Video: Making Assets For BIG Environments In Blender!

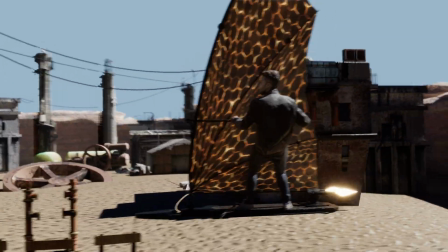0:00 Over the last couple of weeks I've been making a load of assets for an upcoming project, and I've recorded the whole thing and I thought I would share that process.
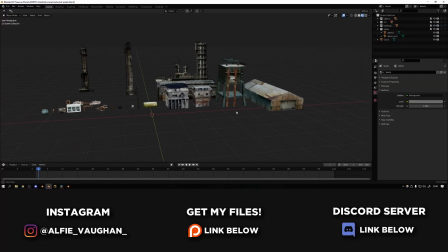0:05 If you're interested, all of the assets that I've made as well as this scene with the animation is going to be available in the $1 tier on my Patreon.
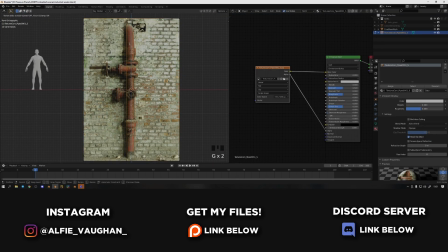0:12 This is a really quick test scene that I just set up this morning to put everything into one place and give a good demo of it. I used pretty much every technique under the sun to make all of this stuff, and my main goal was just to work as efficiently as I could.
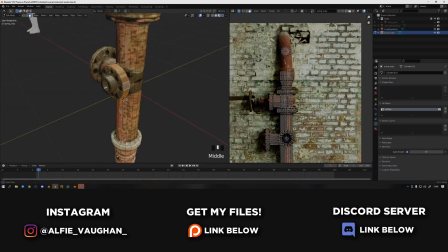0:22 To make an environment from scratch is a huge amount of work, and to do it traditionally by the book will take a really long time.
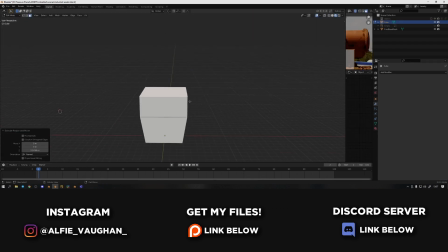0:27 So I tried to work as efficiently as I could, and as you'll see in this video I put lots more effort into the things in the foreground, and as it gets more into the midground and the background they have less and less detail.
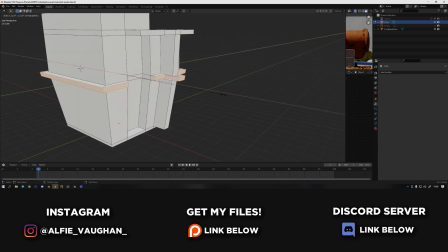0:35 For the objects that needed more detail and would be closer to the camera, I decided to model them the traditional way,
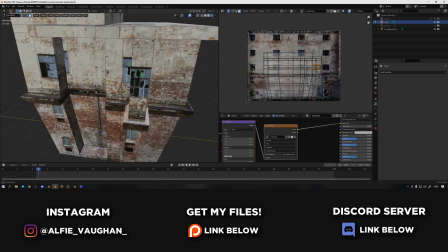0:40 and then once the models were finished I projected some photo textures onto them to add some of the micro detail that you don't get in the model.
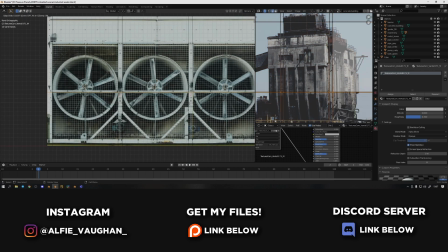0:46 At this point there's loads of Blender tutorials floating around on YouTube about using photo textures. People like Ian Hubert have made it really popular, and there's a good reason for that.
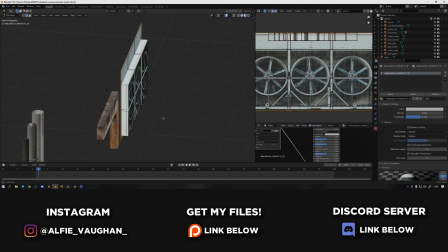0:54 It works really well. For a lot of it I just modelled the basic shapes and then the materials add lots of detail. I found a really good way to make fences really quickly.
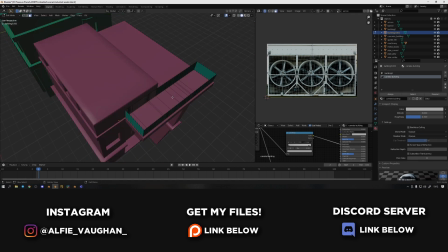1:01 You can go into edit mode, select all of the vertices around the edge that you want to turn into a fence, then I extruded it upwards to make the actual faces for the fence, and then you can use a load of loop cuts to make all of the different sections of the fence. Once that's done you can add a wireframe modifier and turn down the thickness a bit until you get the size you're looking for.
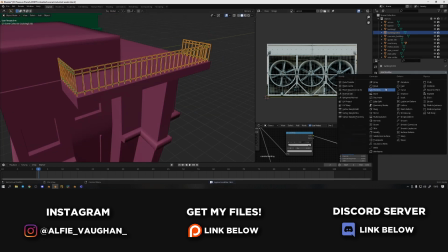1:15 I was also using decimate and set it to planar just to get rid of all the extra geometry so that the fences were as low poly as possible.
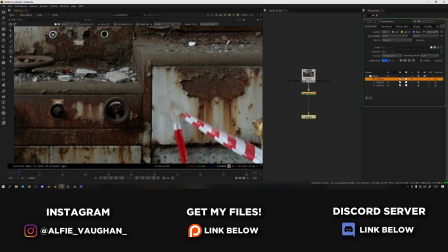1:21 Some of these photo textures I found were really awesome, but they had some things in the textures that I didn't want, for example the red tape in this.
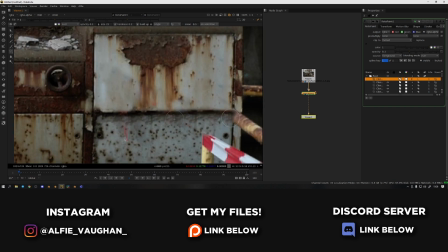1:27 So instead of just not using the texture,
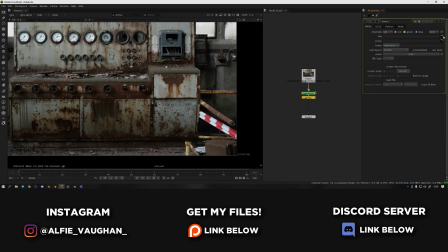1:29 I decided to take some of them into Nuke and do some clone painting just to remove the stuff that I didn't want from the texture so that I could use the whole thing how I was originally intending.
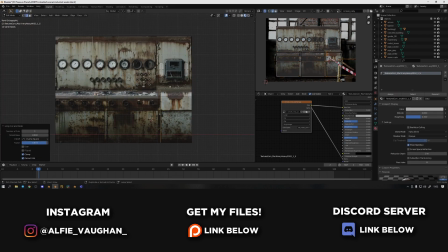1:37 It's really simple, takes like 2 or 3 minutes, and then you can use the whole texture instead of trying to avoid a certain area.
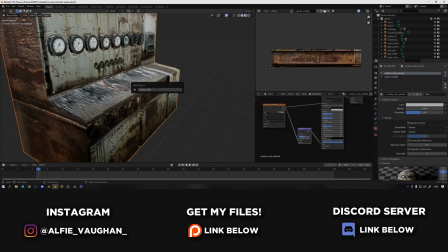1:43 I made this really cool metal structure. I don't even really know what it is or what it's meant to be.
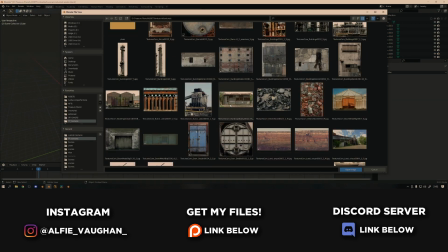1:48 I find it quite challenging to come up with cool designs for things off the top of my head just from scratch, so I often use a lot of reference images and just base things on that instead.
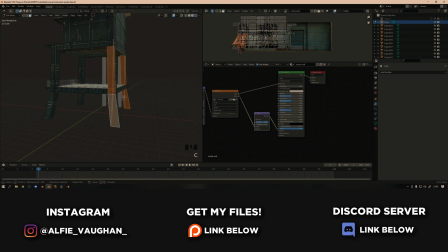1:55 Then at the very least, even if it's not exactly the same, I'm still pulling from some real world references, which usually turns out much better and looks more natural.
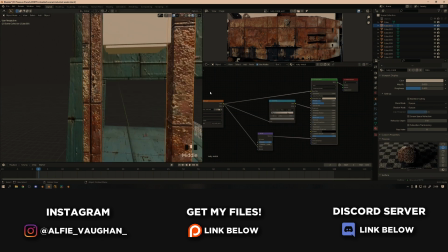2:01 I based this off of a photo texture that I found on textures.com that I'll show here.
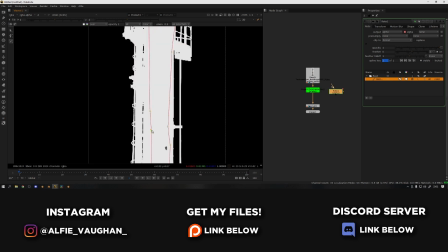2:05 For the chimneys and tubes and stuff right in the background, I found a few things on textures.com that were really perfect for this.
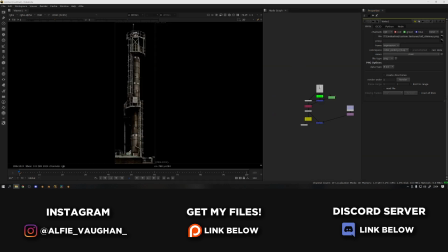2:11 These are just 2D photos, and then what I did is I took them into Nuke and keyed the sky with a Luma key so that I could cut them
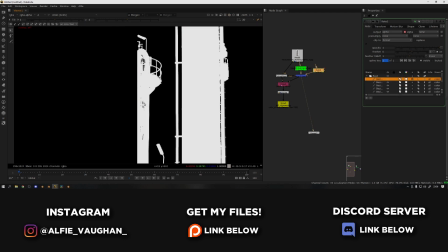2:17 out. I had to do a little bit of roto as well just to draw some masks for where the key wasn't quite working. And then I exported these as PNG so I can put them on planes in Blender in the background with the transparency.
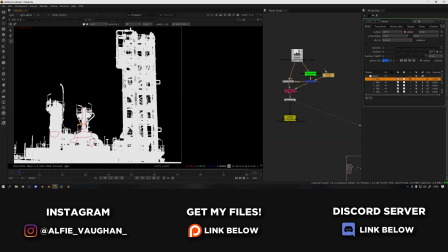2:25 This is a really cheaty technique, but it works really well because it's so far away that you don't really notice any difference in parallax.
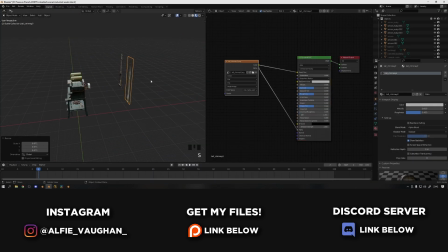2:31 And so instead of having to go in and model all of this interesting detail, I can just use a photo texture, so it saves loads of time.
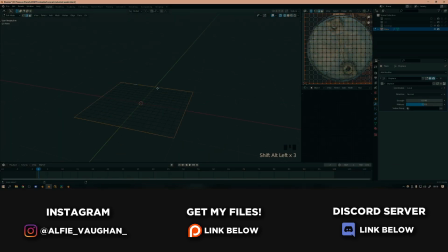2:39 I made some really generic piles of trash just by projecting some rubbish textures onto a plane.
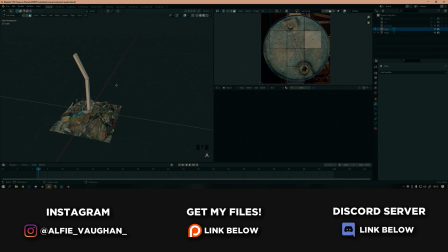2:44 I made it a bit bumpy with a displacement modifier, then I modelled a few bits of geometry like some rebar and some concrete just to stick out. To make the chunks of concrete I used a cell fracture modifier on a cube and then just selected some bits that looked cool, and then I did a cube projection unwrap and just put some concrete textures on them.
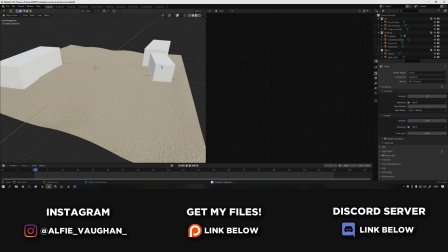2:59 Once all the assets were finished, I threw them into a scene this morning, as you see here, and I just made a little test just to see how they would all work with an HDRI and with some animation.
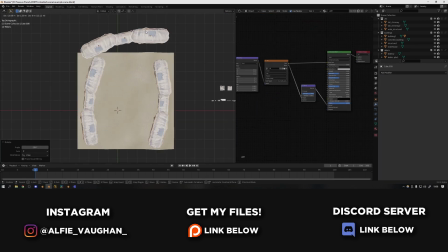3:07 I used a seamless sand texture on the floor and then made some really ropey looking cliffs, and again projected some photo textures of some cliffs onto them.
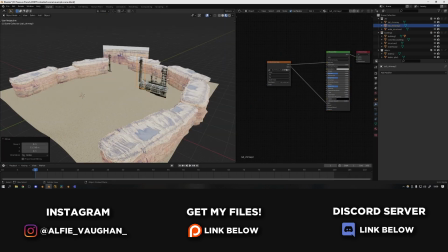3:13 I know in my head that all this stuff is going to be in the background and slightly out of focus and very motion blurred, so it doesn't really need loads of effort.
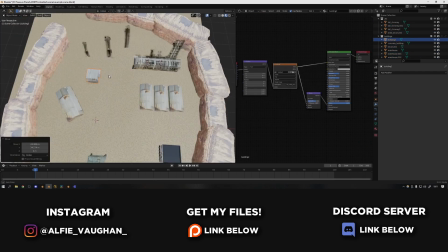3:19 And then I start dragging in all of the assets and placing them in places that I think look good. This part's really fun.
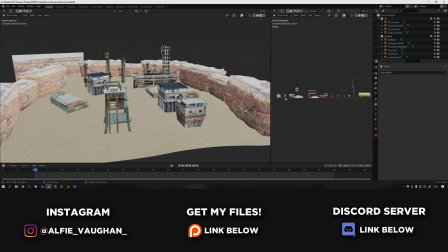3:24 It's like a puzzle and you can start combining loads of different assets you've made to make loads of combinations of different things.
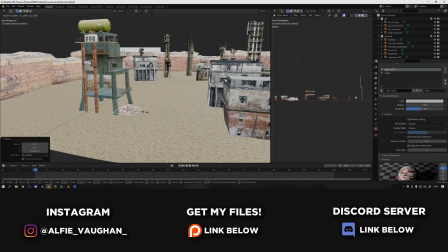3:29 So for example, I used the same building a few times, but I put things like tanks and air conditioners and cables and stuff on top to make it look a bit different.
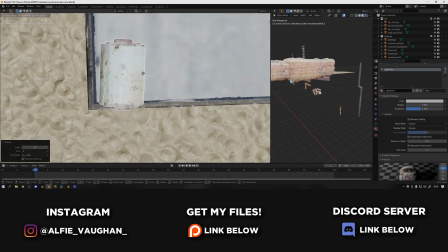3:35 You can rotate it in the scene so you see it from a different angle. All these things are really good because it means you don't have to model loads and loads of different things.
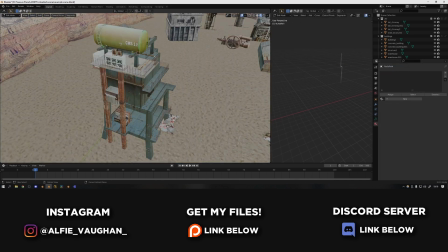3:42 You can just be smart about the ones you use. I really like the cables in this. I don't know why, but it just makes it feel a bit more dynamic.
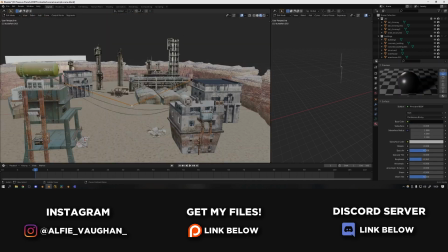3:47 A lot of the assets felt a bit separate and isolated before, but linking a load of the stuff with cables really made it come together and felt a bit more cohesive.
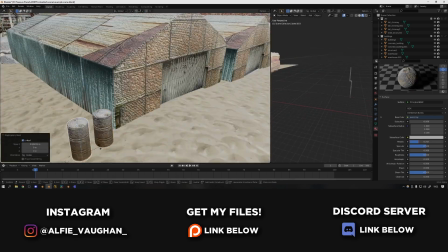3:53 When I do this for real for the final video, I'm going to do a few things like sculpting the floor a bit better around the edges of the building so there's some build up of sand,
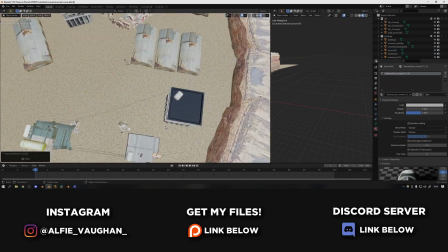4:00 stuff like that. There's lots of little details in the gaps in between all of the big assets that will really help to tie it all together.